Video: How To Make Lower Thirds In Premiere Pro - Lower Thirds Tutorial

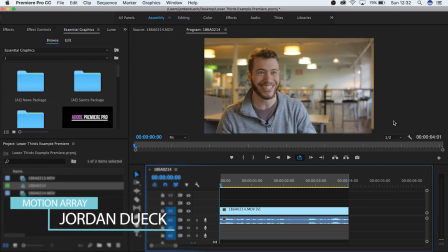0:05 Hi guys, this is Jordan with Motion Array, and today we're going to look at how to create simple lower thirds inside of Premiere Pro. Lower thirds are really heavily used elements that people keep going back to. They're professional, they give necessary information, and they're essential to a lot of different kinds of video production.
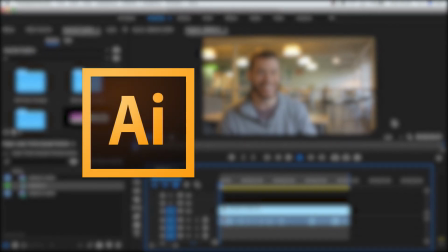0:20 But a lot of people think that you need to be a graphic designer or be proficient in After Effects in order to make them.
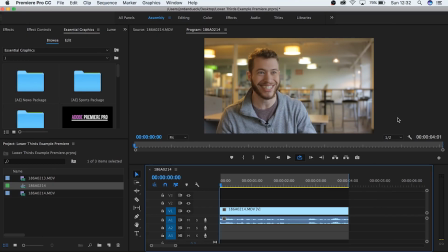0:25 This is not true, and with the new addition of motion graphics capabilities inside of Premiere, it's easier now than it's ever been. So let's dive in and get started. The first thing you want to do is simply create text for the information you want to display.
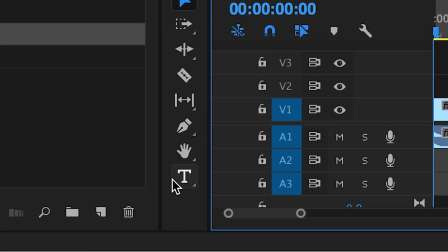0:37 For our example, it's a name and a company, so let's type it out. Select your type tool or hit T, and then over your program monitor, type it all in.
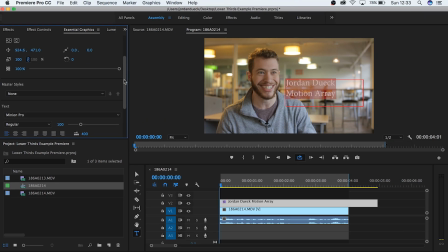0:45 Cool, now let's size it and put it on the bottom left-hand corner.
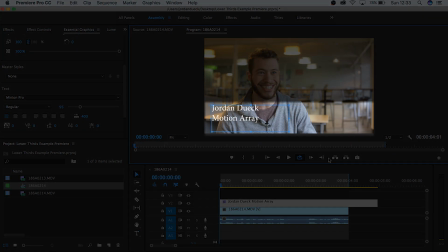0:49 When it comes to lower thirds, like the name would suggest, you typically put it on the lower third of your frame, typically on the left, but your footage will help dictate where you place it.
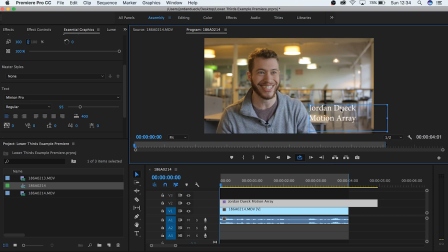0:57 For example, if your subject of focus is on the left-hand side, it might look and feel better to have the text on the opposite side. Choose a font that works well with your style and your type of production. A lot of lower thirds will have the most important information in bigger, bolder letters and the secondary information in a smaller size.
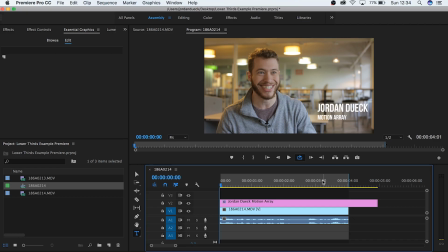1:12 Now, to be honest, we're pretty far along already. The last thing we're going to do is just a matter of preference, but I think it would look better and be easier to read if we put a solid behind our text.
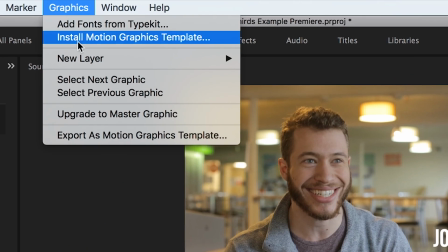1:21 Thankfully, you can do this right inside of Premiere. Go to Graphics, New Layer, Rectangle, and then place and resize it over your text.
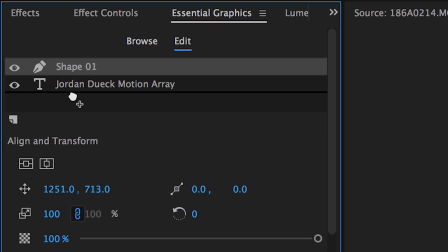1:28 Now go to Essential Graphics and move the solid layer down to the bottom. Now it's a backdrop for your text.
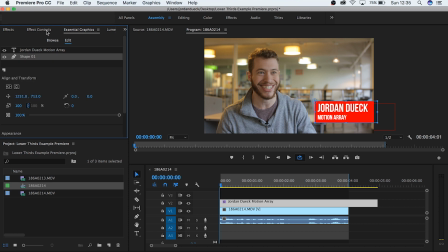1:34 Finally, with your shape layer selected, go down to Fill and choose the color that works for your project. There we go, we've got a really basic, simple lower third, and we made it all in Premiere Pro. But if we play it with our footage, it just blips in and out of existence. To make it look a little more professional, we can simply add a fade in and out.
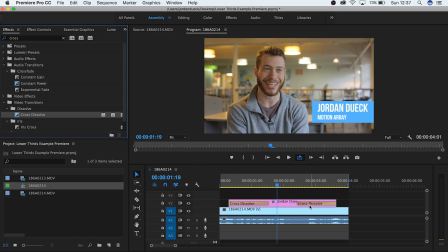1:50 You can do this by either adding a cross dissolve on either side, or by keyframing your clips so that it does the same thing. And there you go, now you have a lower third for your video. But why don't we try to spice it up a little bit?
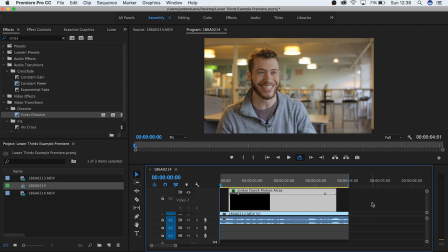2:00 Let's try animating it into our shot. With your text clip selected, go to Effect Controls, and we're going to move this entire lower third as a unit.
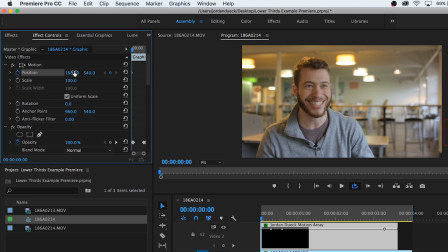2:08 Keyframe your text at the starting frame and move it off screen. Now, move forward a few frames or a few seconds, whatever feels right to you, and now move in your text.
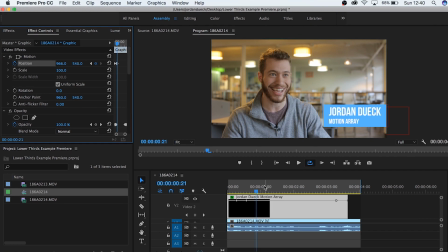2:16 A keyframe should be automatically applied here, but you can check just to be safe. You can see that we're getting somewhere, but right now it looks boring and it's not very good.
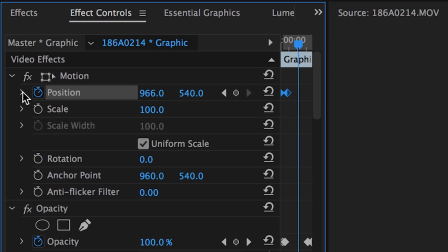2:24 Next, hit the little arrow beside your position sliders. You should see a little grid here.
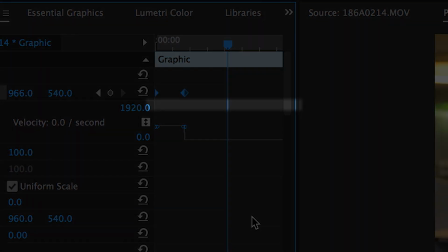2:28 It should be set up in such a way that high animation speed is at the top, and it decreases as you go down, all the way to motionless.
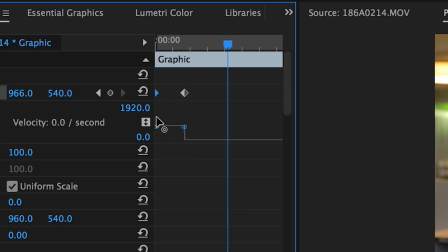2:34 So what you're going to do is take this keyframe here and raise it up all the way to the top. And now take this one and drop it all the way to the bottom.
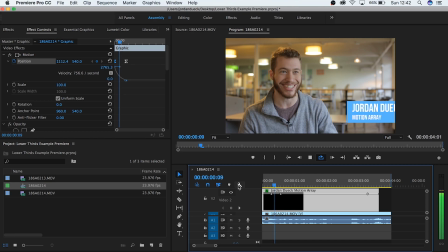2:40 Now stretch this little nub out to make your effect more gradual. To do this to the opposite side and make it move out of frame, take the second keyframe and copy it. Now move near the end and paste it. Now do the same thing with the first keyframe and move it to the very end of your clip. Moving these keyframes around will change how fast or how slow these movements happen.
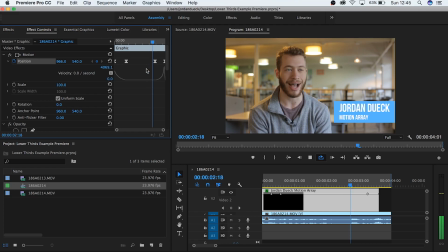2:58 And there you go, now you've got a lower third that looks way more professional, coming to a gradual stop and then leaving after a few seconds. But now here's maybe the best part. You can save your lower third as a motion graphics template.
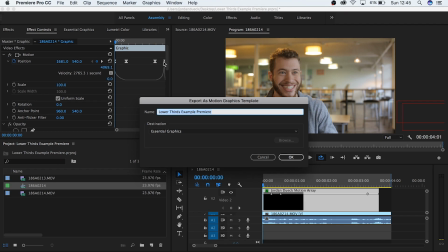3:09 Go to Graphics, Export as a motion graphics template, and now you can save your lower third so that it's ready for future projects.
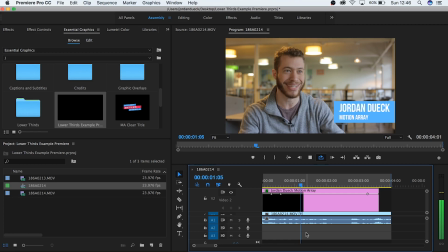3:15 And that's it. Making lower thirds in Premiere Pro is simpler now more than ever. But if you'd still like to download professional pre-made lower thirds, Motion Array has a variety of options for you to choose from.
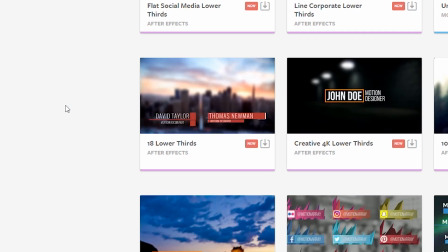3:25 Some for free, and some as a part of their subscription service. I hope this video has been helpful. Thank you so much for watching, and I hope to see you next time.